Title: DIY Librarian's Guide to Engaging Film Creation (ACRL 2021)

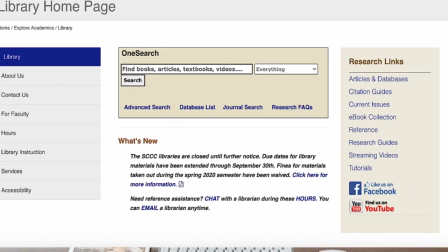12s
Librarians have long turned to narrated screencasts to help illustrate concepts in their tutorials. With the recent virtual transition, there is a need to step up our video creation game to make them more engaging. Doing so can be easier than you think, and often free. It begins with the visuals.
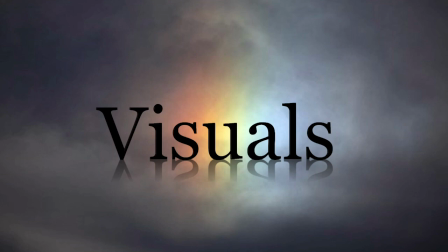29s
PowerPoint is a program most professionals have some familiarity with, so we'll start there.
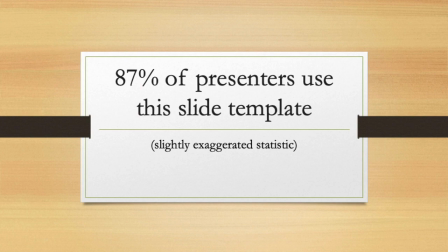34s
That doesn't mean you should just go and grab one of the out-of-the-box templates Microsoft provides. There are plenty of beautiful, professional quality templates available for free elsewhere.
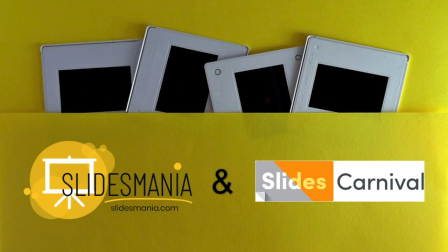43s
Two great free sites are SlidesMania and Slides Carnival. They're both quite similar and provide a vast selection of styles to choose from.
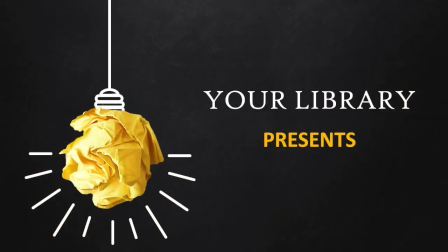50s
This template is available from Slides Carnival.
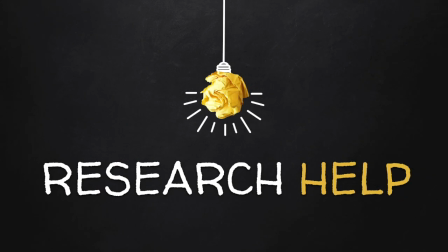53s
The Blackboard-style background with light bulbs that symbolize great ideas make it a nice candidate for a tutorial or marketing video.
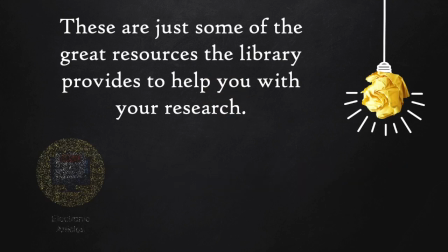60s
Many of the slide templates provide unique fonts and graphics you can add throughout your presentation.
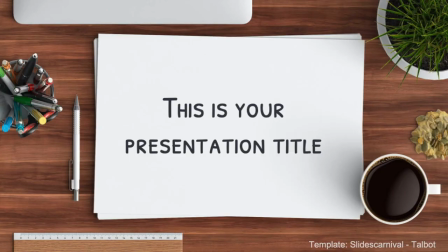65s
In addition, there are also plenty of options that may seem more classroom or office related. Slide transitions are details that should not be overlooked.
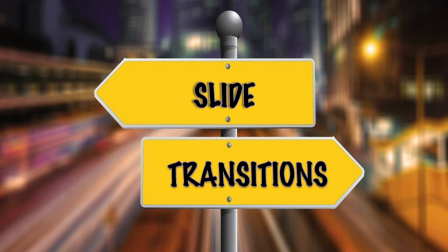73s
They allow your video to flow nicely from slide to slide and can even add a touch of creative interest.
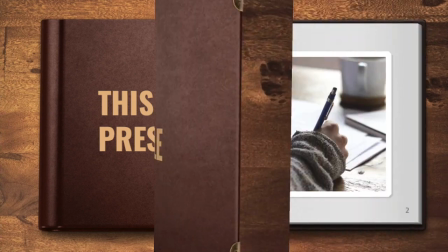78s
For templates that show a book, use the page curl transition to resemble turning pages.
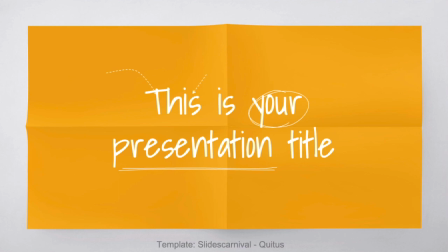83s
The paper crushing option works well for discussing a drafting process or idea development,
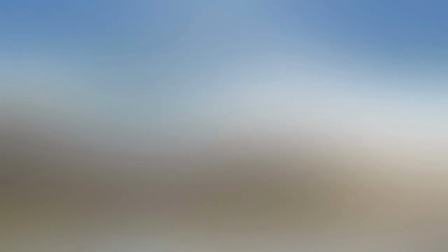88s
while the airplane transition that matches the symbol for sending messages works great when indicating how someone might contact you or share item records.
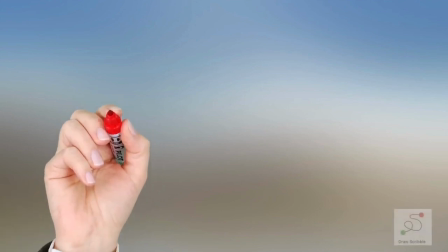96s
One of the easiest ways to add engagement to your video is by inserting animation.
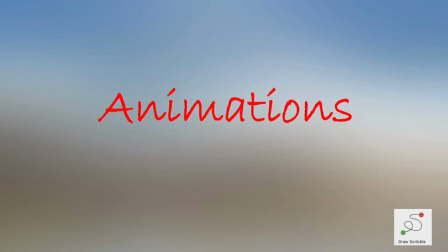100s
These can be simple touches, such as adding shapes to highlight where your audience should look on the screen.
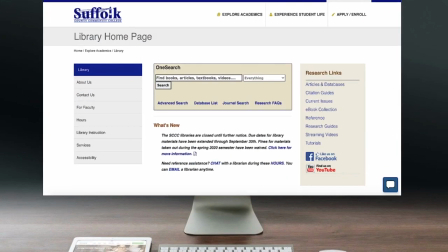107s
Here are a few of my go-to favorites. I provided the animation choice at the bottom for each.
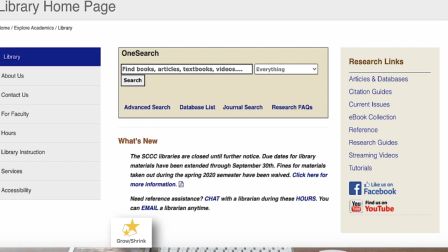112s
Zoom in to give viewers a better look at the section you're discussing. For search boxes, enter text with the white background using a wipe effect to capture the feel of typing. For drop-down menus, take a screenshot of the options and do another wipe down effect to display what they will see.
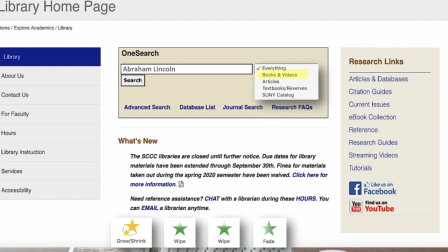129s
Add a blank shape or one that is colored and slightly transparent to draw the eye to something small.
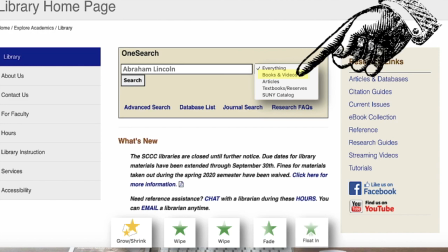134s
Or find a graphic online for that added touch of whimsy. Graphics allow you to add images to highlight what you're discussing in your video.
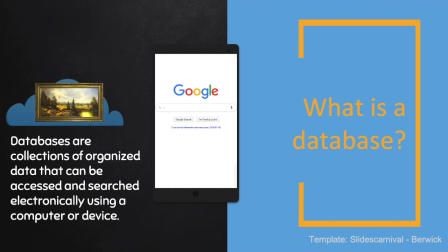142s
Be sure that the files you use are PNG files with transparent backgrounds, so it looks more professional than images with white backgrounds around them.
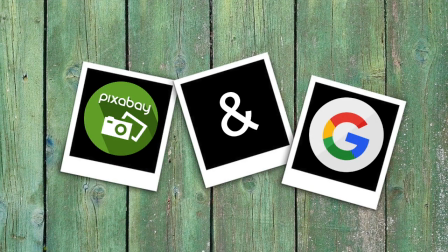150s
Some great places to look for Creative Commons licensed pictures are Pixabay and even just Google. Google allows you to limit your search results to Creative Commons choices by selecting Tools below the search box and then Usage Rights.
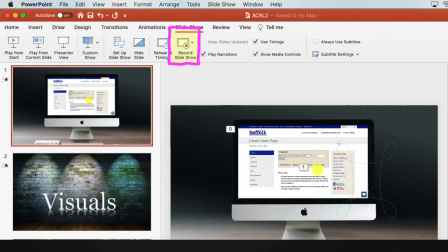164s
Once you get your presentation looking the way you'd like, record it using timings for your animations and transitions,
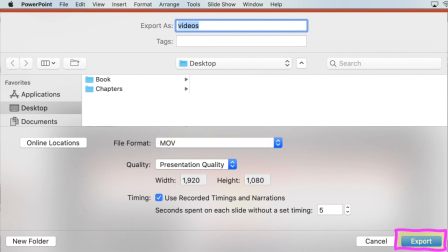170s
save it as a movie file, and then export it to your desktop or another easily accessible folder.
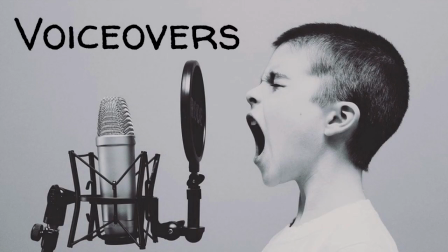176s
Another important element in engaging videos is sound. You may find it is appropriate to use a voiceover if your ideas are in-depth or complex. You can add a voiceover right in PowerPoint or use video creation software to enhance the voice quality.
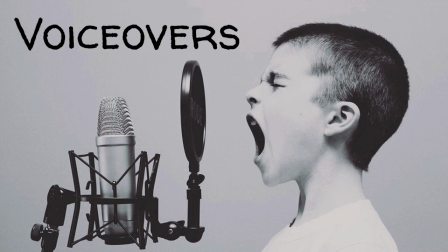190s
Consider purchasing a budget-friendly microphone online or in stores. I strongly recommend composing a script to keep you on track. Unlike when we speak in front of a classroom, online recording allows us to edit out the mistakes, the stutters, and the ums that distract our message and cause students' minds to wander.
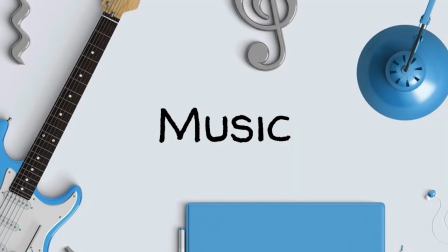209s
Music is another effect that will add a professional quality feature that the YouTube audience comes to expect. There are free sources for royalty-free songs that suit tutorials and marketing videos nicely.
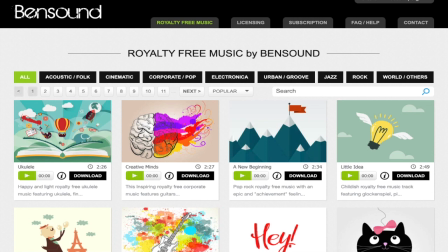220s
My favorites are Bensound and Free Music Archive. Scroll through and find the options that suit your content and simply download the tracks for free. Pay careful attention to each song's licensing information so you can give proper credit to the artist.
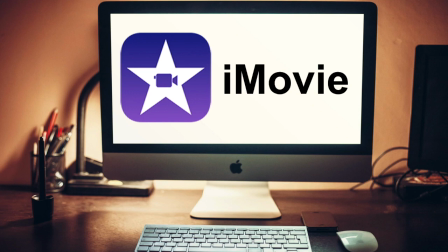233s
Pull all your video elements together using some great video editing software. I will provide instructions on using iMovie for Macs.
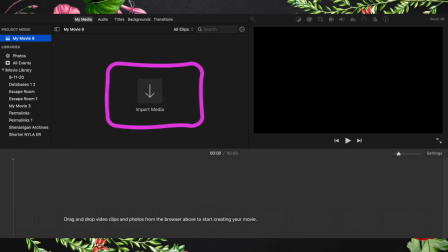241s
This user-friendly program allows you to simply upload your movie and your music file.
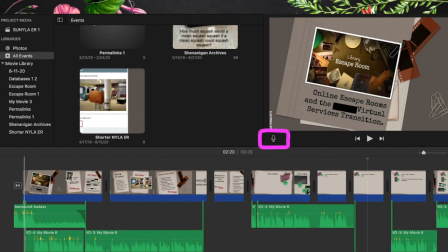246s
If you've chosen to wait to do your voiceover, click the microphone icon and begin recording. This screenshot shows the presentation, the music, and the voiceover that make up my film.